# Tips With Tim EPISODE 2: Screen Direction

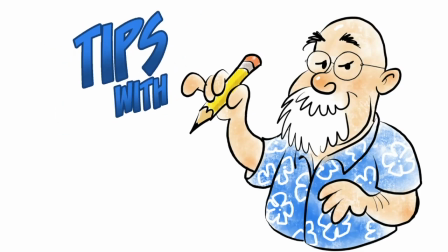(0:00)
Tips with Tim. Welcome to Tips with Tim, the show where I, Tim, share drawing tips with you, mostly about storyboarding, but not always. Let's discuss screen direction, more precisely, consistent screen direction. And by that, I mean keeping the movement and motion consistent from one scene to the next, from one shot to the next.
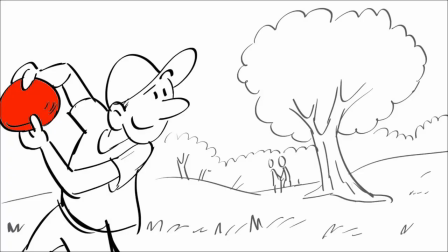(0:22)
For instance, let's say you have a character throwing a frisbee to someone else, and they throw the frisbee screen right. When you cut to the person catching it, the frisbee should still be coming from the right, and they'll be catching it over here, correct? It's simple enough. This is how you keep the audience oriented. If the frisbee came from the other direction, it would be terribly confusing. But on a larger scale, let's say you have a kid getting on a school bus, right?
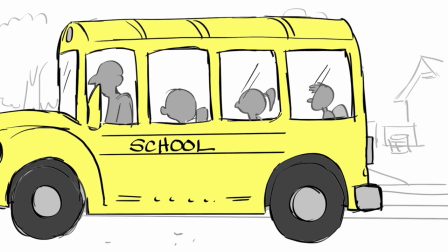(0:48)
And the bus goes toward screen left. And now when you cut to the school, the bus should still be entering from the right, going screen left.
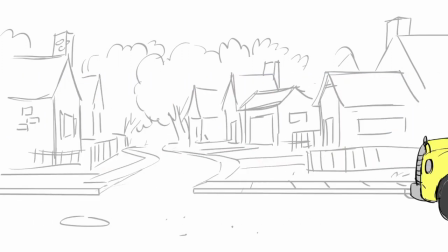(0:57)
That way, the audience knows if the bus is going toward home or toward school simply because you established that pattern. When I started on The Lion King, I was just an in-betweener. I wasn't in story or layout or anything like that, but I was paying attention to all the aspects of filmmaking and storytelling. And when we watched an early version of the story reel, most of it was still in storyboards, very little bit was in animation. And there was a note that when young Simba was chased away from the Pride Lands, he was headed screen left.
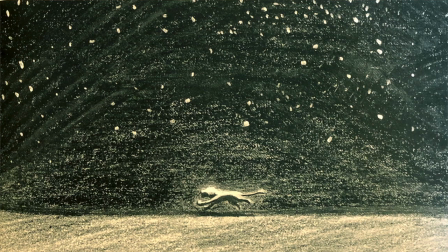(1:27)
And then when he returned at the end of Act 2, he also ran screen left back to the Pride Lands. Now, luckily, things were early enough, they could correct that without too much trouble.
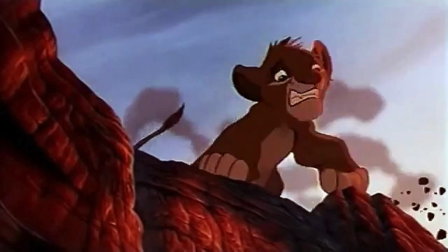(1:37)
And of course, you know in the final film, when the hyenas chase him away at the end of Act 1, he's going screen right.
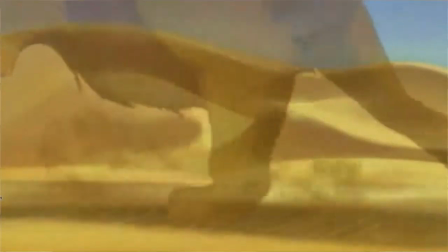(1:43)
And then when he returns, it's screen left as it should be.
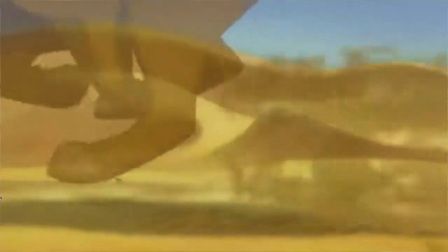(1:46)
This cements locations in the audience's mind so that later, when he crosses the desert again, they know that he's going home. When I moved into the storyboard department on Mulan, one of my early assignments was to storyboard the song A Girl Worth Fighting For. Now, it had already been storyboarded 2 or 3 times by other artists, but we had recently had a lyric rewrite, so it was my turn to take a stab at it. And one of the main notes I was given was to always make sure the army was marching from screen left to screen right.
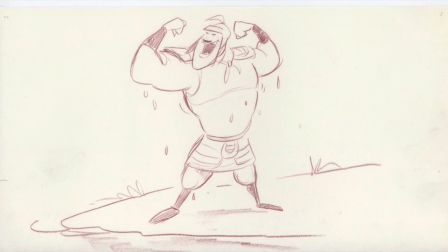(2:15)
And if you notice, all throughout the film, Mulan and the army are always moving from left to right.
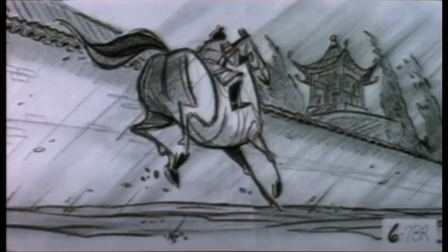(2:22)
From the moment she takes a horse and leaves home, she's moving right. When she enters camp, she's moving right.
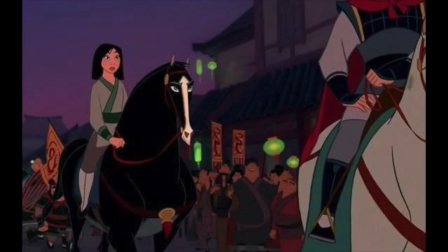(2:26)
When the army marches off, they're moving right. All the way until they get to the imperial city and march into the palace, they're moving screen right.
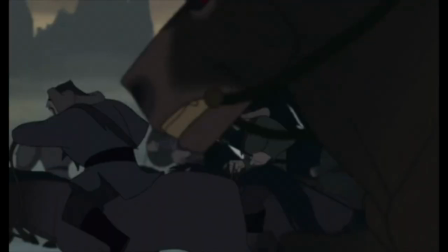(2:34)
By contrast, when we first see Shan Yu and the Han army, they're moving screen left. So when we cut back and forth, we know that they're headed to impact when they meet in the mountains. This is a stylistic choice when you carry screen direction throughout an entire film. Not all films pay attention to it, but for my money, the better ones do,
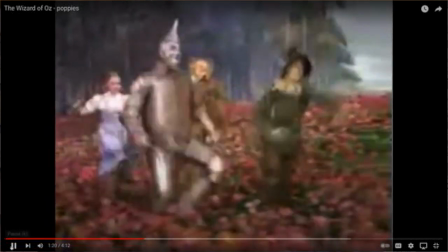(2:53)
especially traveling films like Dorothy going to the Emerald City, always traveling the same direction, Finding Nemo, Lawrence of Arabia. One of the best examples of this is Lord of the Rings.
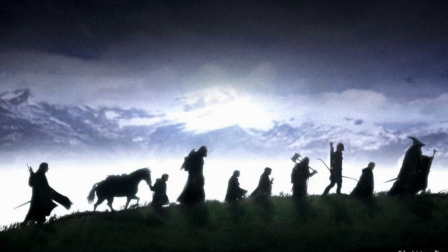(3:05)
Throughout 9 hours of film, from the moment Frodo and Sam leave the Shire to the moment they walk out over the fires of Mount Doom, they're headed to screen right. Now, occasionally, yeah, they get lost, they get sidetracked, and they move around in other directions, but we know when they're headed right, they're on the right track to drop the ring into the fire. It's consistent from beginning all the way to the end. So, next time you watch a film, pay attention to this. See if the filmmakers are doing a good job at it. As always, like, subscribe, share, etc.
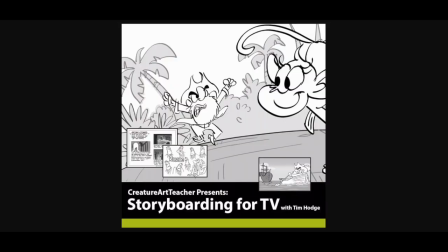(3:34)
And if you want my entire storyboarding for TV course, head over to creatureartteacher.com. Tips with Tim. Keep drawing, and I hope you join me next time.